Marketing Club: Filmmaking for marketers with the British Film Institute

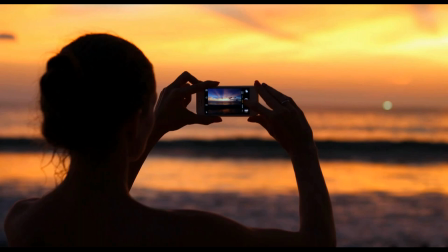Another thing that I would like you to think about as well when you're shooting your video is just to know where you are and what the light is like. So if you're shooting in daytime, make as much use of natural lighting as possible,
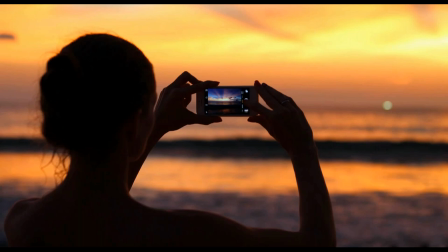because natural light is the strongest light, obviously the sun is the brightest light that there is. So try using that sunlight as your main source of light. You want the subject to be placed in the spill of the natural light and
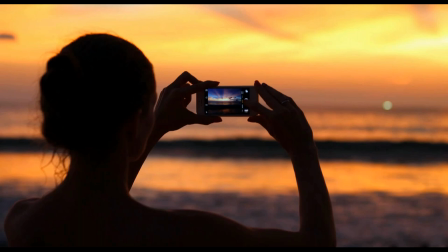you don't want to shoot with your camera facing the light directly, so you don't want the sun directly in front of the camera. You So play around with this stuff,
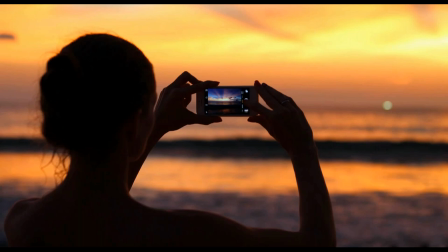you know, you can practice with maybe if there's someone living in your house, place them, you know, against the window or close to the window and see what it looks like if you put your camera,
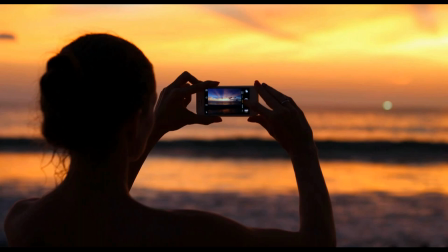you know, on its side by the window or if you place it or if you have your back against the window, just see what that looks like and see what suits your aesthetic choices as well.
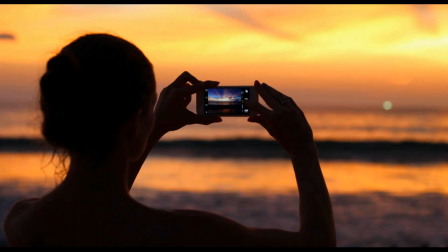If you're shooting at night time without extra lights, see if you can use things like table lamps to illuminate your subject as well. Obviously, you can also invest in some light as well if you're planning to use them a lot in your work.
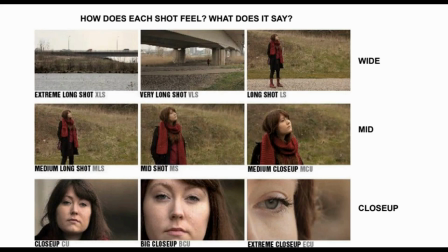OK, so what we've got here is just a slide of a few shot sizes. There's more shot sizes out there, but these are, I would say, the most common ones and the useful ones that you would use in your work. I'm not going to go through all of them,
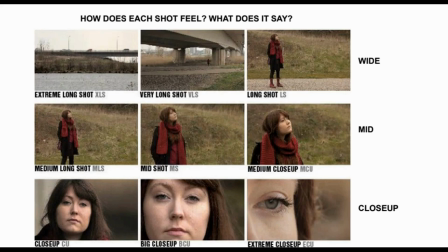but I think what I want to point out is that what you think about film, film is a visual medium, So every every choice that you make, everything that you put in your frame, how you position your subjects,
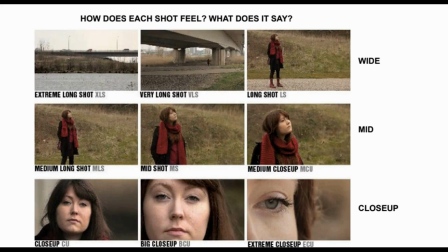where you place the camera in relation to your subject has a meaning, even though you might not know it. But because we've all grown up looking at images, whether it's photographs or whether it's films,
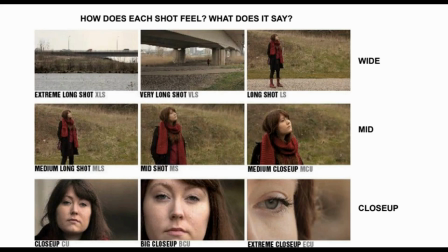we are all familiar with this kind of film language or the meaning behind different shots and an image. So, for example,
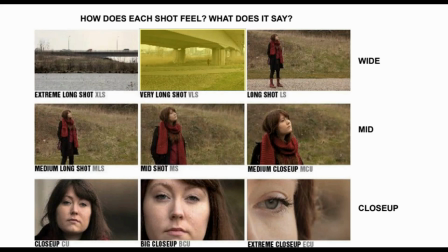if I were to use this very long shot in my narrative film and I want to introduce my main character with this very long shot, I might want to say, OK, well, you know, they're really, really small in the shot. Maybe I want to say that they're feeling quite overwhelmed by the world.
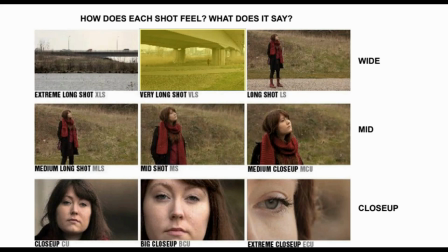They're lonely because, you know, this this location is quite barren, quite grey. and yeah they might be a little bit sad right whereas if I
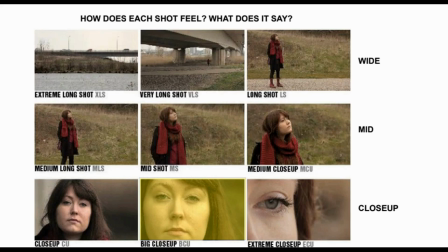decide to use this big close-up I might want to say okay this is a very dramatic moment there's nothing else in the frame that distracts my audience from apart from the main character so the only thing they can see
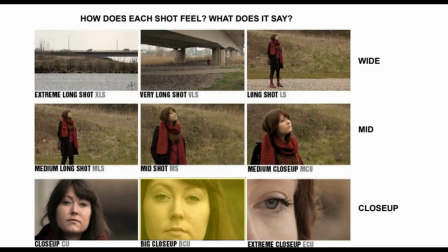is this character's face so that means that I want to draw all the attention onto this character We want the audience to be right in the character's inner world. I can see every kind of facial expression, every emotion, every wrinkle or whatever on her face.
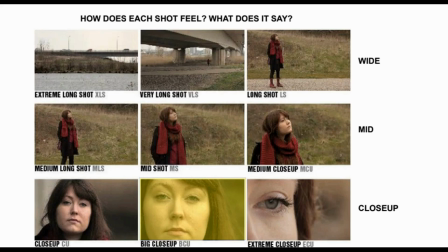So I might use this shot in moments of heightened drama or just to show my character's emotion. So all of these, yeah, as I said, that's a really important thing to remember.